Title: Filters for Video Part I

It has a whole bunch these nice little tabs so I can easily pull up you know the particular filter that I want to use and you have your full set so you know when you go out on set you have everything you need to do filtration so when it comes to ND filters the uses for these vary one is just simply mathematics you need to darken the image you throw some ND on there the other is if you want to shoot a shot and you want to have more shallow depth of field you would put higher ND filters onto your lens and that would let less light in which means you could open up your aperture and that would allow you to have more shallow depth of field so here's a very simple example
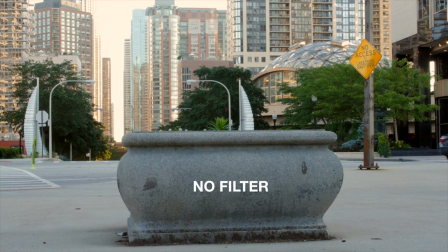you have a shot everything's almost in focus you throw some nd on there and you just add a little more shallow depth of field and
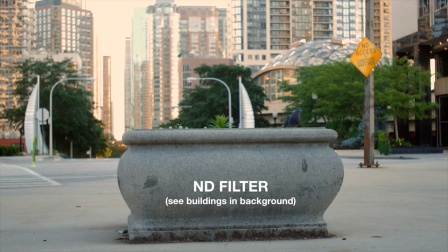this can be very extreme or very minimal and that's the beauty of this it's completely up to you and these tools allow you to accomplish those images grad nds
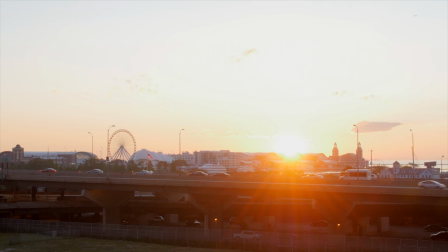have various uses one obvious one is horizons so if you have a shot like this where you have a darker foreground lower in the
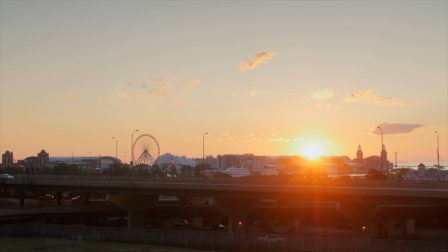image but then in the sky you have a very bright part of the image like a sunrise you can throw a little nd grad on that and that's going to darken the sky
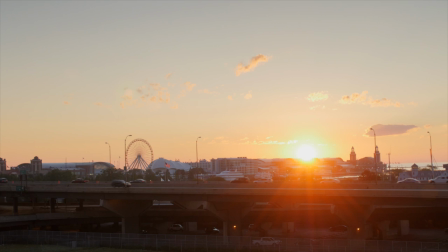while preserving the exposure of the lower part of the image but it doesn't just have to be horizons you can
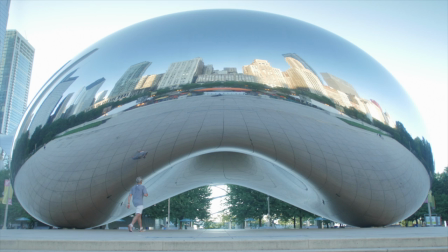use it for all different kinds of things so the Bean is a very popular tourist attraction here in Chicago beautiful piece of art and obviously you've got some wild light hitting that thing. So using a Grad ND you could recover a little bit of the sky
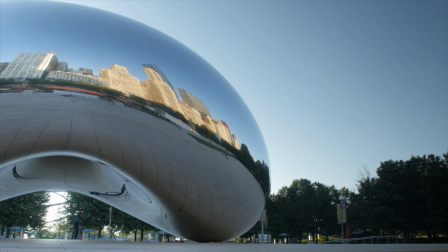and preserve the interesting colors in the darker parts of the bean. And that's the beauty of certain map boxes that rotate is you can hit a corner of an image, you can hit the side of an image like we'll do in a test.
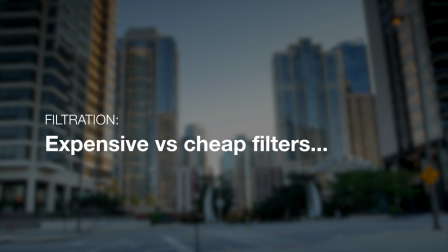It's completely up to you. I went ahead and I was very curious to see you know why would you want to spend this much money on filters as opposed to buying something like this. This is a K-Vision filter, a lot more affordable than the Tiffin ones. So I went out, did some really basic tests, and you can see those here. So first I did a shot, a control shot.
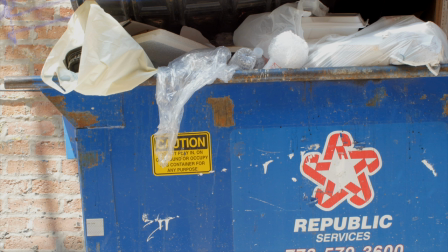There's no filters added to this shot. So this is what the camera sees without any additional filtration.
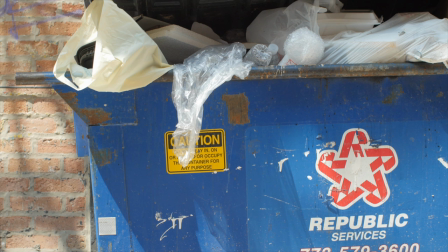And then I took the Tiffin filter and threw it on there and you can see a little bit of a change and you might also see, you also want to look for not just color changes, you want to look for contrast changes. So we can see a little bit of a difference on the Tiffin but then when I tried the K-Vision
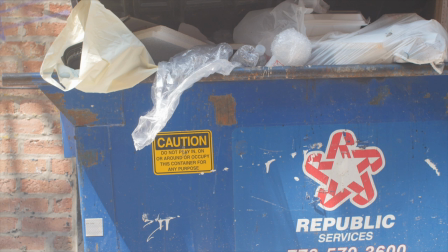really cheap filter there was this big shift in contrast, it got really flat and then you also had some interesting colors going on.
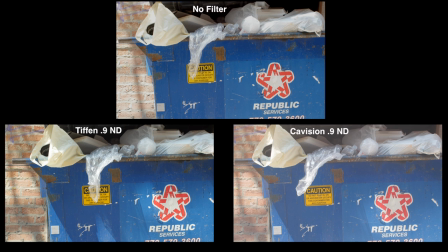So, that's the biggest difference between cheap and more expensive filters. You're going to see color changes, you're going to see more dramatic contrast changes, and it can be really difficult to match. And some of you might be thinking, well, that's not a huge deal. I can add more contrast in post.